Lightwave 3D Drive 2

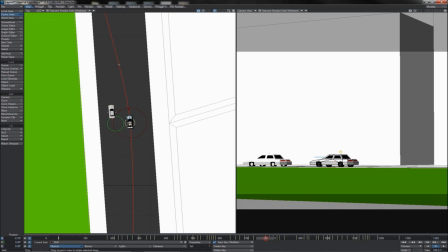I think that should smooth it off just a little. Let's watch it through again.
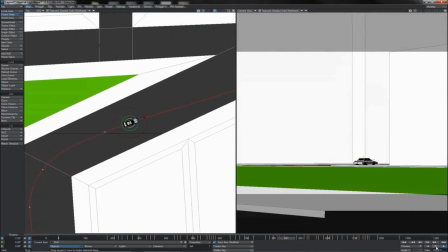Yeah, that's better. Okay, it's a swift turn, but not overly swift. Come down and woo, whip around this corner there.
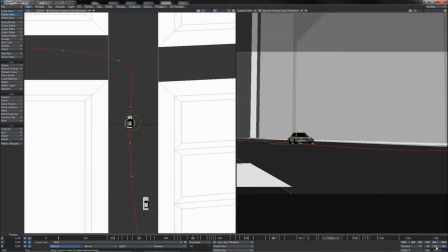Quick dodge off the pavement, which I like. Very hard turn there, that's good.
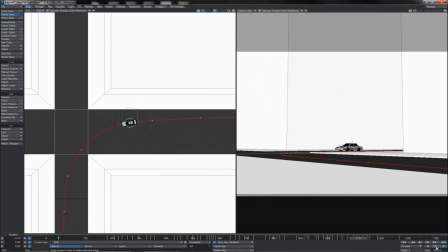Coming through, a little slow, and there we go.
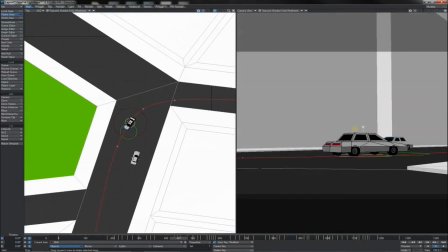We'll work then more into this idea of character and sort of action going on with this guy.
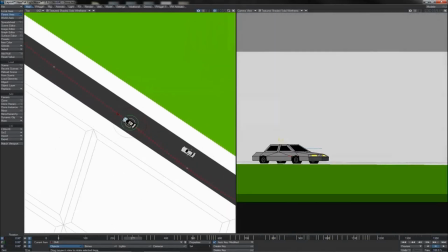And to do that, we're going to make a couple of small observations along the way, such as,
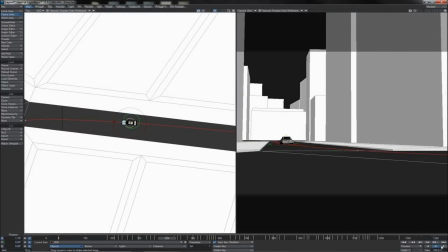these two corners here actually, I think, provide an excellent example. If we watch them in playback, then, you know, in top view, it looks pretty good.
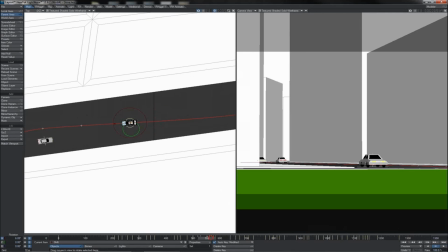Nothing too wrong there. But this second corner particularly, which he takes at, you know, a fair bit of speed,
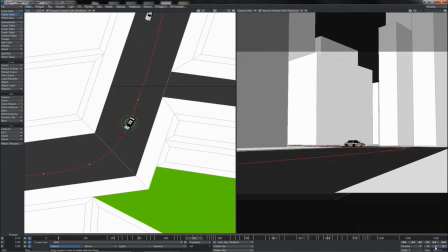certainly looking at it from the camera view here, what do we see? Well, I mean, look at how well that vehicle is hugging the road there.
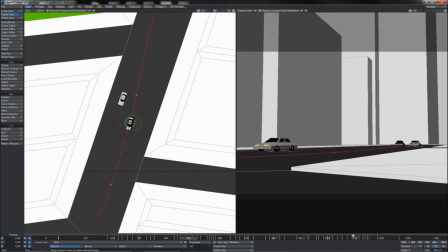I mean, this thing must have traction control like nothing else. I mean, look at it. It's turning like it's on a rail.
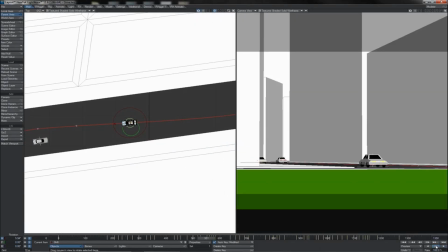So let's, you know, work in at this point some extra little fun details.
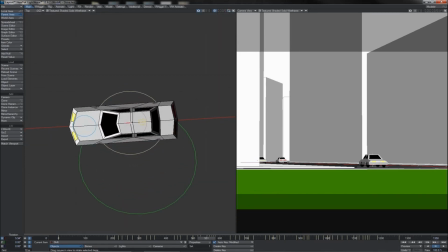And what we're going to use for that will be the slide pivot item that we've got.
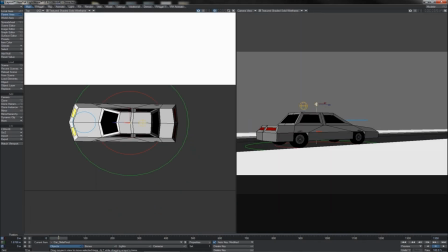So let's jump back to zero, and we're going to use this to bring out a bit of fishtailing, a bit of, you know, sliding the rear end out. So what I'll do is position it between the front wheels here, and that means that I can rotate the entire car from that point there.
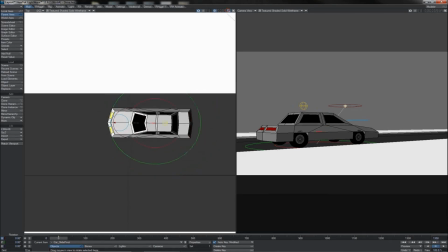So this will give us a little bit of fishtaily action going on.
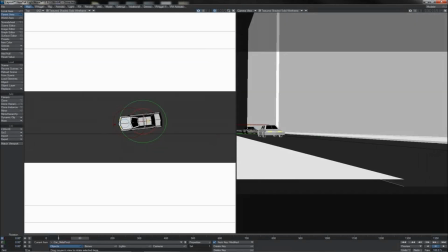So let's run through our whole, you know, motion here, see what we've got.
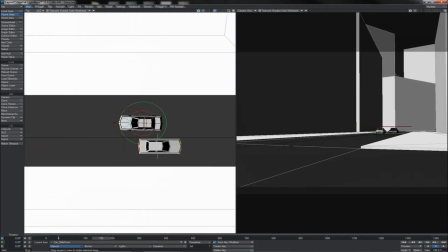You know, all pretty clean through there, nothing too major.
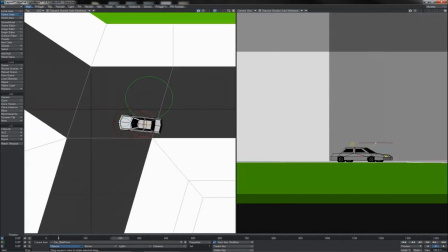Okay, he whips over here, and I think that coming out of this turn, as he turns quite hard, I'm going to put a little bit on.
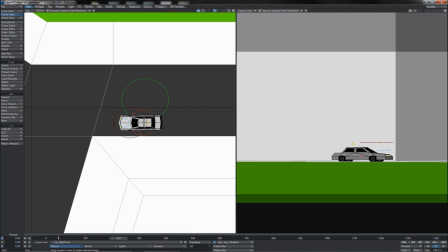So we'll find the moment there where he hits nice and straight. I'm going to key it to hold it there.
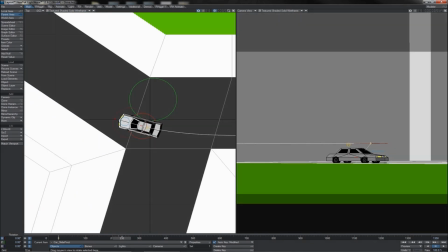And as he comes around here, I'm going to slide that rear end out somewhat. Is that a bit too much? I don't know. Let's see, shall we?
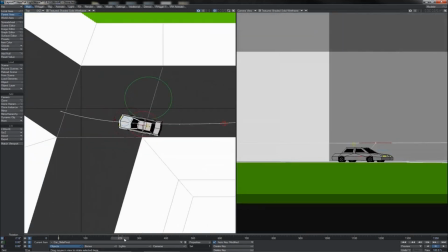So there, Well, hey, that's quite a harsh slide there, so I'm actually going to bring that back a little bit.
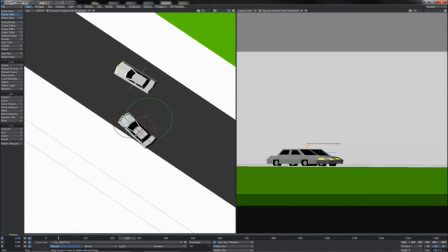Don't want to oversell it too much. And as he comes up here and starts to regain, I'm going to push that back to zero again.
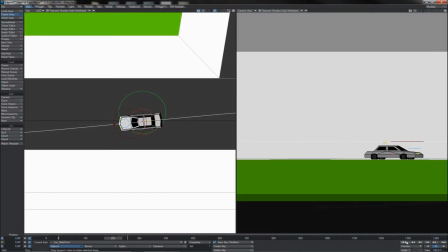So that should give him a little bit of extra life as he takes the corner there. So there we go.
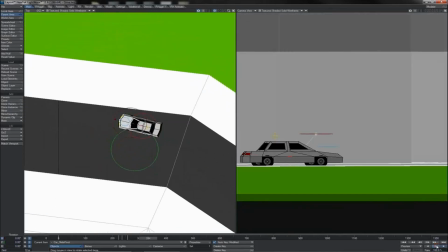Yep, see? That gives it just that little bit of extra pop. And we're going to do something similar here, I think.
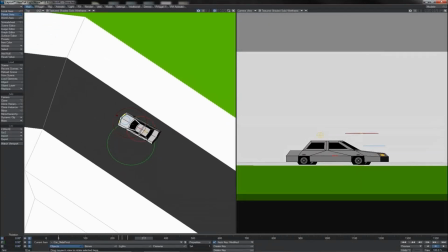So let's see. There he begins to turn.
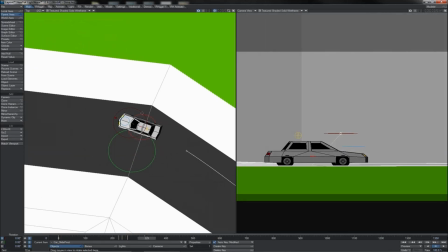I think he's beginning to drift a little bit at this point already, so I think that by here we'll have drifted him somewhat,
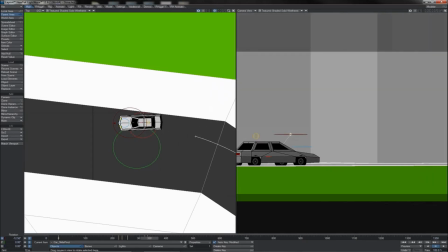and we'll hold him in that drift, let's say just for a few frames till about there,
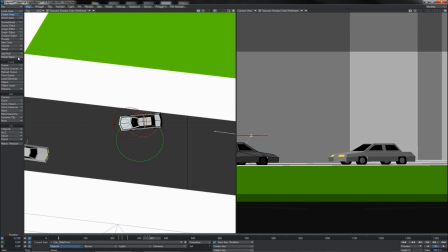and then quite swiftly, I'm going about 10 frames there,
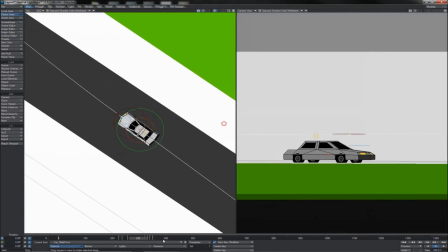I'll bring him back to straight again, so that'll give him a little pop.
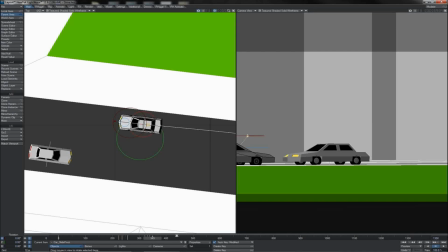That's very nice. That could even potentially go a little bit faster, so I'm going to bring that down by 2.
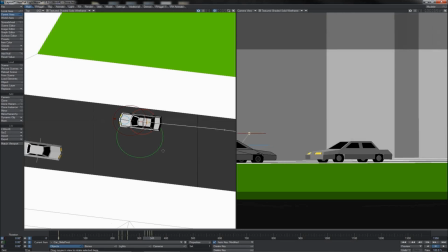There we go. And what I'm also going to do is I'm going to run out, let's say, 1, 2, 3, 4, 5, 6, 7, 8, 9, 10, 11, 12, so half a second.
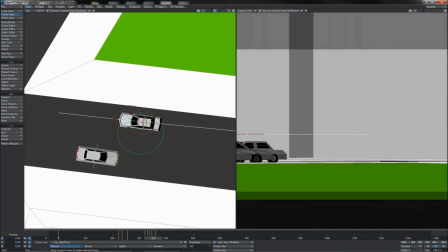And then at the midpoint, 1, 2, 3, 4, 5, 6, I'm going to bump him over a little bit the other way. So he has sort of a little, you know, nudge as he comes out of it.
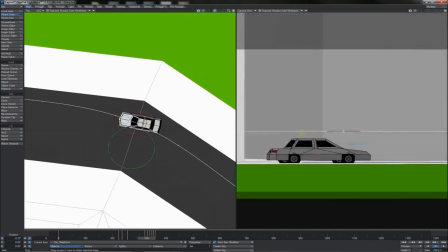Yep, he does that little bob. The weight of the vehicle corrects itself.
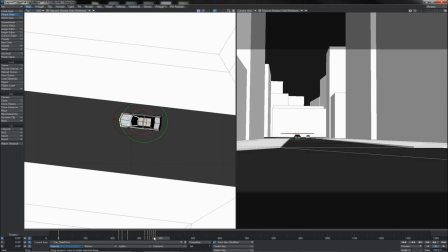Let's see how that plays. Yeah, that's not bad. That's not bad. It could perhaps be a little bit faster, but for the moment, I think that works out pretty nicely.
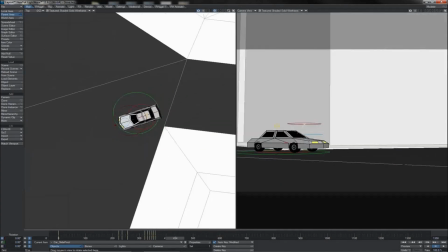Okay, coming here, we're definitely going to have a nice big slide. He is slowing down, of course, a bit.
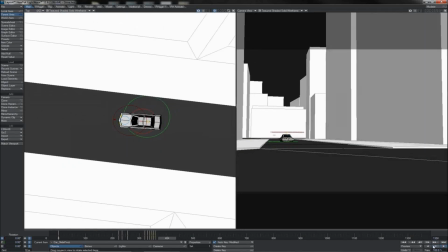You know, he's braking some as he takes this corner here.
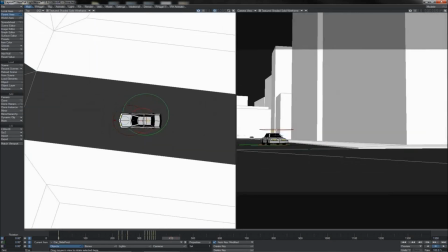But as we see, there's clearly a lot of sideways momentum coming in from that point.